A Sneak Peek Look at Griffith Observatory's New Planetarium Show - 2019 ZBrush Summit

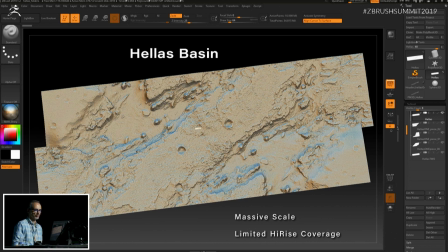The two larger pieces that envelop that small strip are the exact same strip, scaled up 50 times and flipped around to create the rest of the set that goes out to the horizon. So we're really cheating, we're just using one high-rise DTM to create the detailed area where the camera is and then
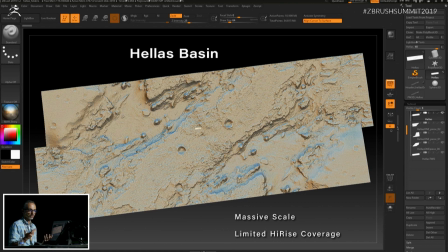we scale that up and just run it out to the horizon so it looks like there's more terrain there than there really is.
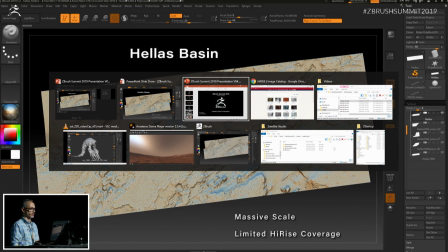So, if I jump over to ZBrush, this
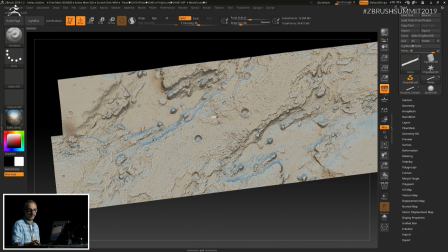is the actual ZBrush production file, and as you can see, it's pushing about 40 million polygons. So I'm not going to try and spend too much time navigating around in here, but I am going to zoom in on this spot,
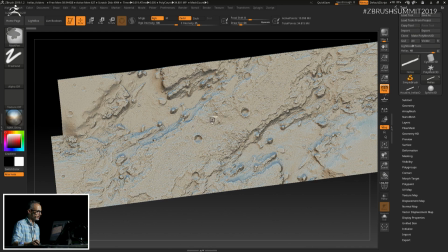maybe, after everything wakes up. There we go, there we go, there we go, what's happening?
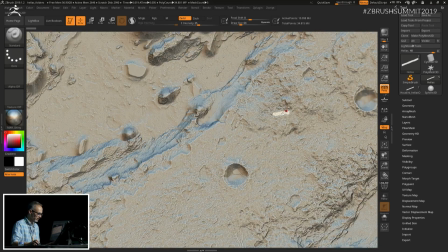And as you can see there's a lot of detail but we fly the camera so close to the surface
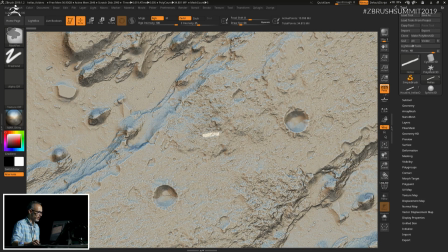of this DTM that we have to have the detail.
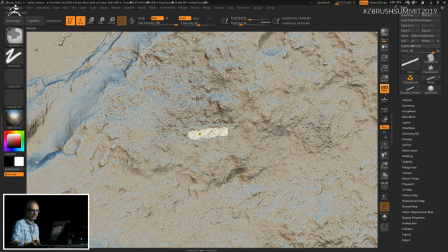The trick is we don't need the detail all over this massive set, we only need it where the camera is.
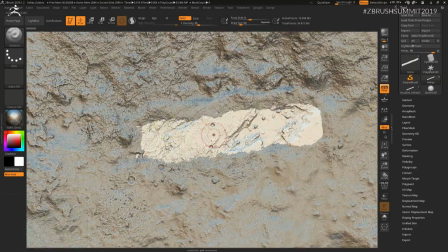As we keep zooming in, and
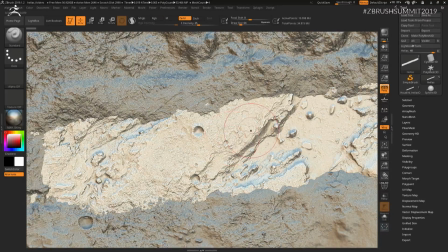we keep zooming in, this is the full high rise strip here. The camera flies approximately in a path like this, and as we zoom in and keep zooming in, you're just going to see more and more detail, and that's what sells terrain.
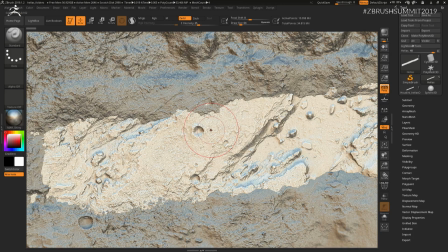The closer you look, the more detail you see. Terrain looks small when it loses its detail. But the problem with like I said with a set like this is we need a lot of detail around the camera But we don't need it everywhere else so we can't use a traditional
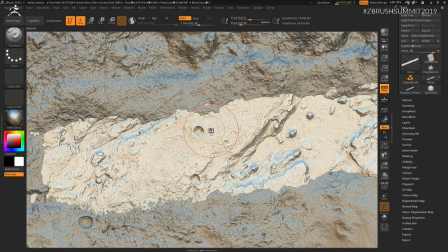Displacement workflow where you tessellate all the geometry and then put in a displacement map and hope that you get the detail You want next to the camera and that's where ZBrush really killed it because I could put the
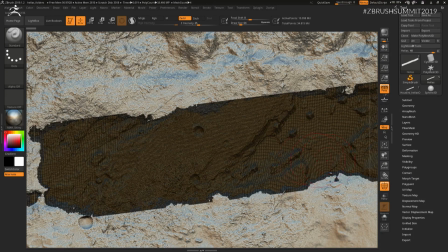Detail exactly where I wanted it and the way I did that was I adaptively tessellated using ZBrush those areas where I wanted to stamp down extra detail. So this is the high-rise DTM.
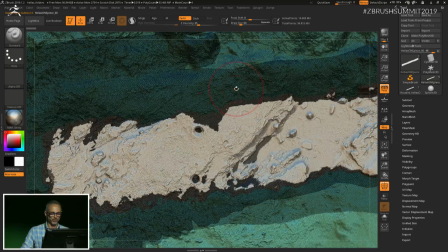It's pretty detailed to begin with. But if I click over here on one of these other pieces
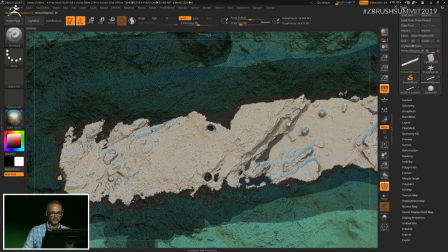that has been subdivided selectively.
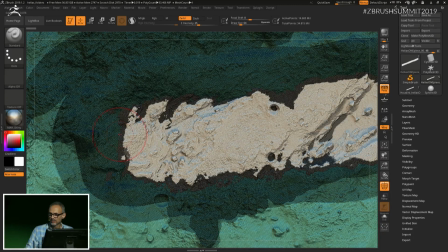So I just painted a mask and then inverted the mask and then hit control D. And that gave me these areas of additional and increased resolution so that I could go in and paint higher and higher detail.
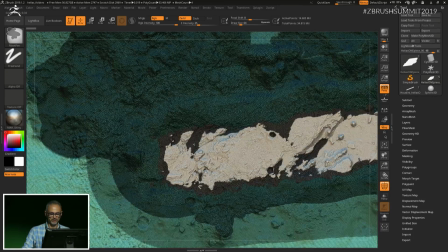But as you can see, it's not everywhere.
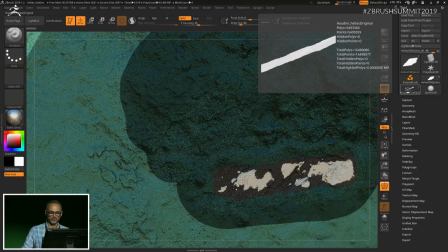And if I hadn't done that, let me show you what the original, how we started out here with this.
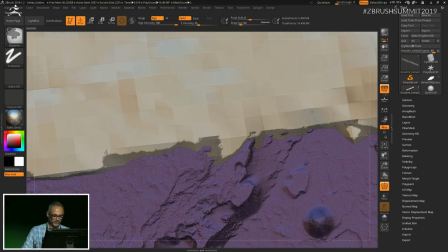You can see we've got tessellation issues big time.
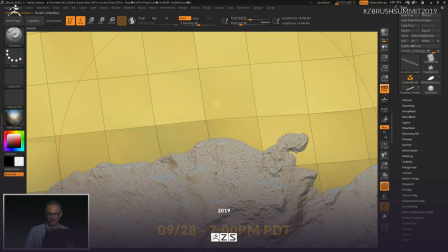That's the untessellated scaled up 50 times high-rise DTM, and that's the high-rise DTM.
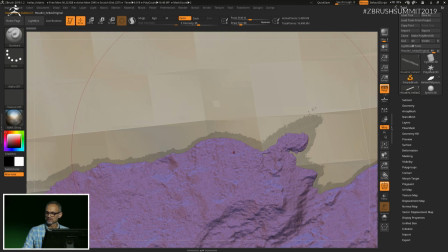I mean that is like topological hell trying to bridge that gap. So this adaptive tessellation that I was able to do in ZBrush allowed me to do that. Now one of the ways I got Mars detail on these subdivided pieces of geometry,
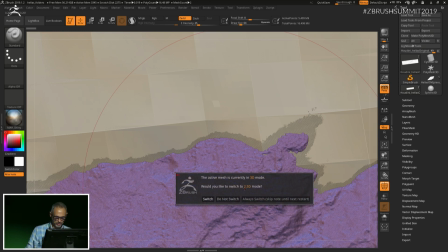let me go Get out of edit mode, clear
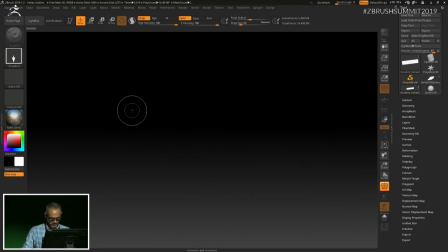my canvas, bring up the light box.
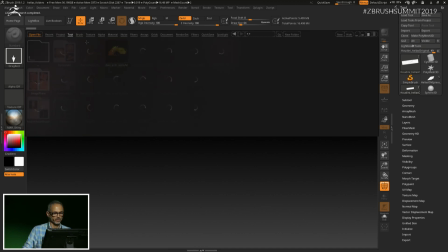I'll just give you a quick demonstration of
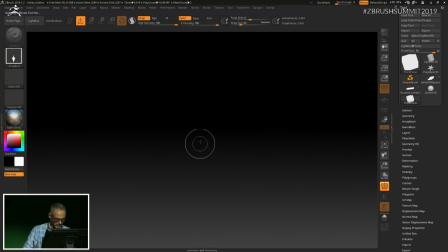how I used this and not try and work in that humongous model.